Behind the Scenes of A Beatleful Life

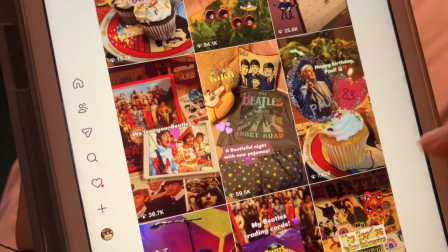[8:23]
As you can see, things are very colorful here as well.
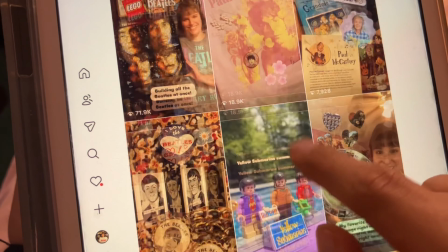[8:26]
And I like to post very kind of fun, colorful, lighthearted things that fans of all ages may enjoy watching.
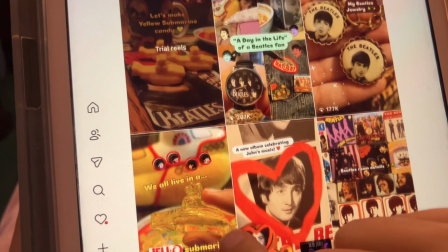[8:35]
And at the very top here, I've pinned some of my more popular Reels.
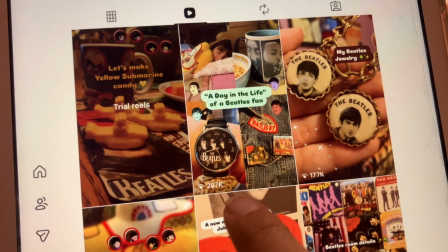[8:39]
So this is my Day in the Life one that I mentioned. On here, it has 287,000 views.
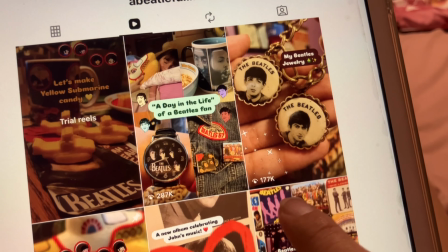[8:45]
A reel showing my Beatles jewelry, which has 177,000.
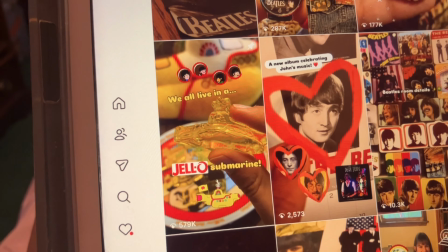[8:51]
And then this is my most popular reel. Let me turn the volume down because that's copyrighted music.
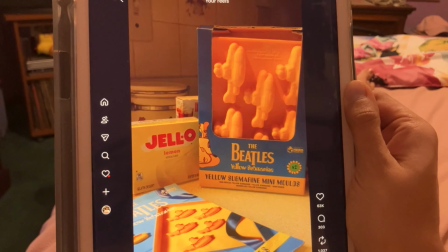[8:56]
This is my most popular reel, which is making some gelatin or jello submarines using those molds that I have.
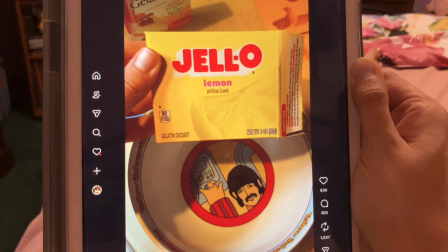[9:04]
And this got almost 600,000 views on here, so I guess people really like jello.
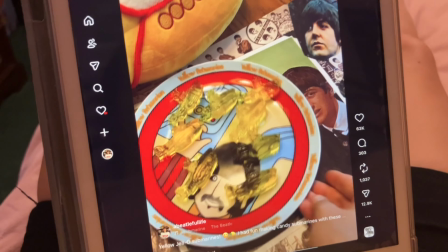[9:09]
I made this last summer and I'm very glad that this reel did so well.
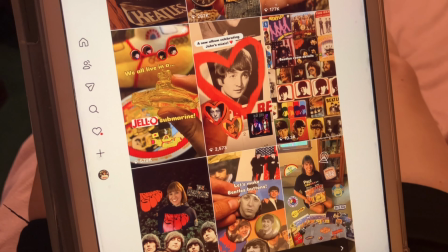[9:14]
Alright, so now I'll show you a behind the scenes of one of these reels, which would be this one right here. Alright, so this reel will kind of be a collaboration. There is a record company called Open Eyes Records that actually contacted me a few months ago asking if I could make some posts to promote this new album that's coming out that is called Dear John Collaborations, and it's basically an album of live performance recordings from the Dear John concerts, which are charity concerts that celebrate John's music and his music solo and with the Beatles, and it's performed by a lot of famous faces, including Peter Frampton, who I've seen in concert a couple times. So they have asked me to make a total of 4 posts promoting this album, and I've made 2 so far, and so this will be the 3rd.
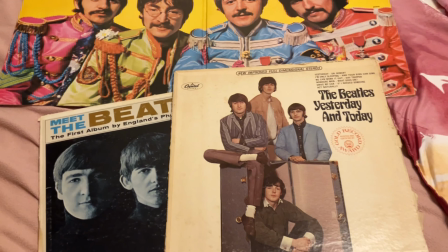[10:02]
So I have my idea kind of set up here. Alright, so I wanted to start the reel with something eye-catching that will be, of course, Beatles related,
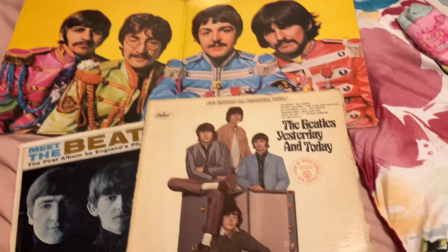[10:10]
that my followers will hopefully keep watching the reel before I get to the information about the album itself.
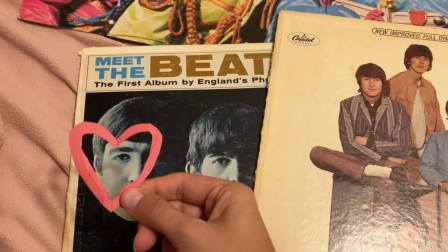[10:16]
So I have this little heart that I cut out of just construction paper.
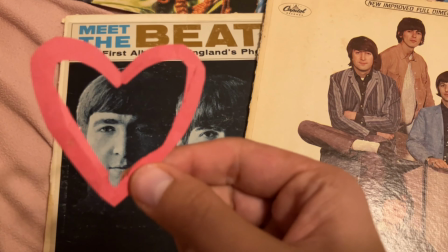[10:20]
And I'm going to do a bunch of shots of John's face in the middle of this heart like this, just from all these various albums.
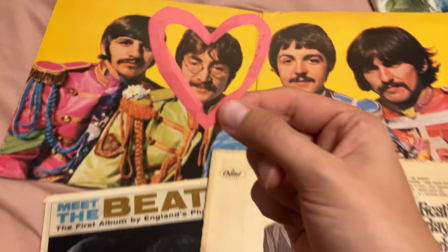[10:29]
I kind of compiled those together before I put in the information about the album.
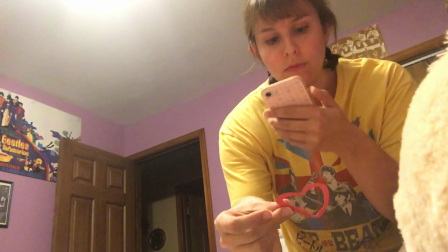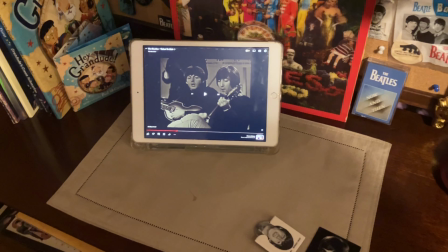[10:41]
So also in the video, I figured that I would put in some video clips of John as well,
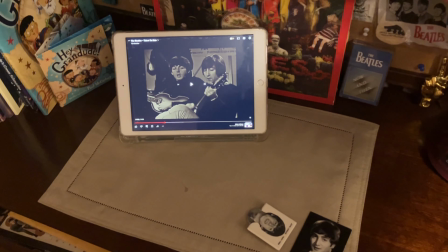[10:47]
because I want it to be more like than just still images.
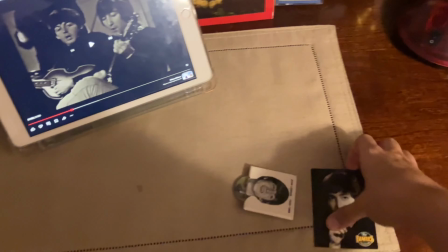[10:51]
So I have this little setup here where I have some John things that will be in the kind of foreground of the video.
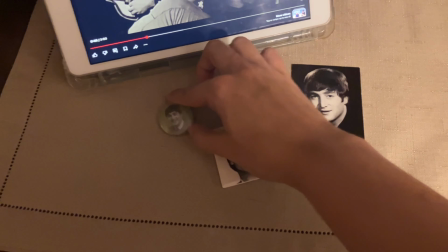[10:59]
So a few pins and this John trading card.
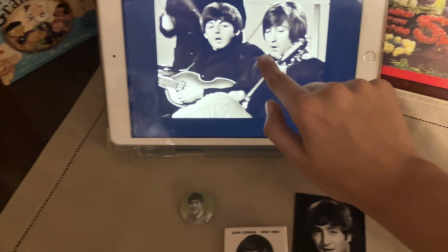[11:02]
And then I have this nice clip pulled up here from the Ticket to Ride promo video.
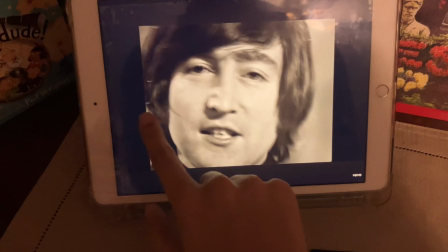[11:08]
And he has this nice smile here. So I thought I would include that in the center of my little paper heart.
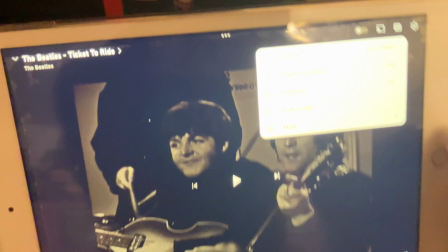[11:14]
So then I'm going up here to the corner where I can change the playback speed of the video.
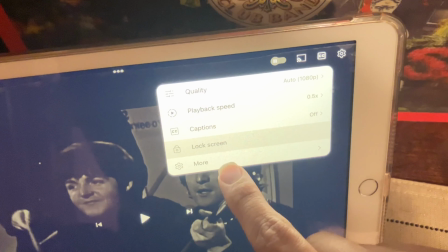[11:19]
Wow, sorry, that looks really bright. But up here you could change playback speed. You see there, I changed it to 0.5.
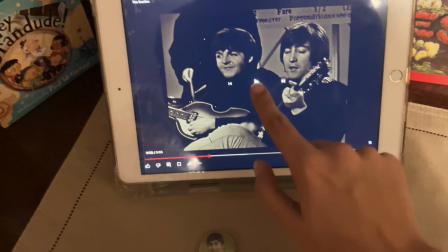[11:26]
And so I have a little more time to capture what I want to capture.
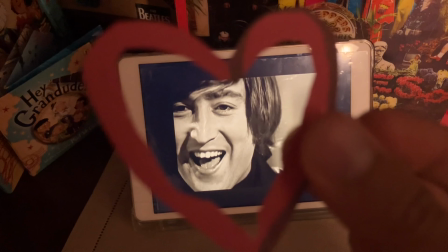[11:30]
And then I can put him, you'll see in the finished product, in the center of the heart like that.
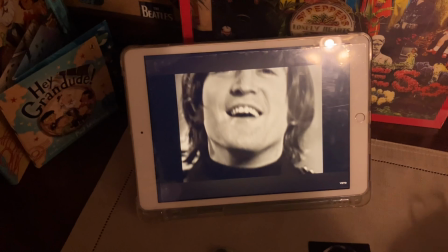[11:37]
And I'm going to find a few different video clips where he has a nice smile like that.
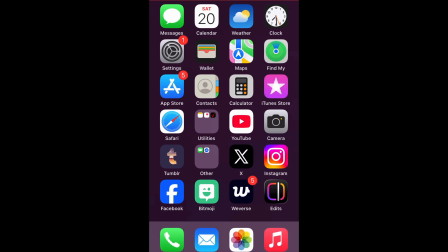[11:41]
So I have to do this next little part as a voiceover because the sound quality on my iPad is terrible when I tried to film it on there. So I'm using this app down here called Edits by Instagram to put this particular reel together.
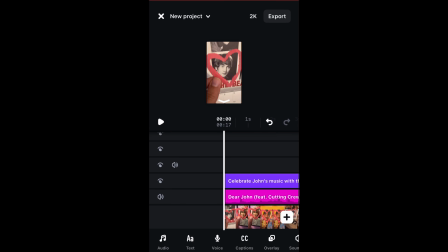[11:56]
And I'll show you the finished product on my iPad so you could see everything better.
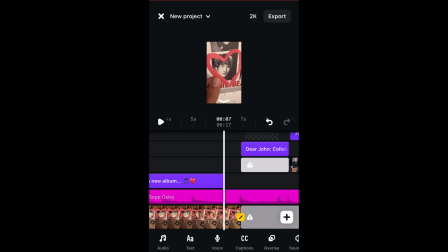[12:01]
But I just wanted to show you all the little layers down here you could see of everything that was added in.
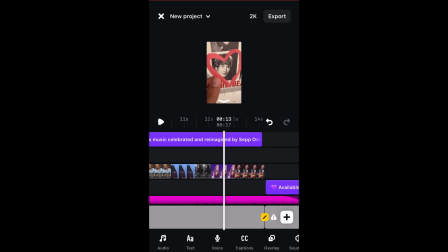[12:07]
Some things are kind of missing down here because I already exported and uploaded this reel, so that the files or whatever are no longer on my phone.
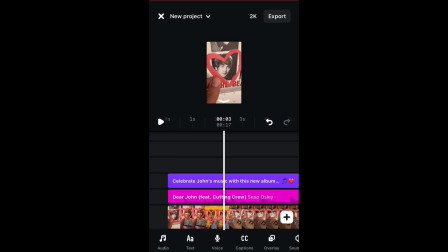[12:16]
So I have some text here saying you celebrate John's music with this new album to kind of hopefully get people to keep watching the reel to get that information on the album.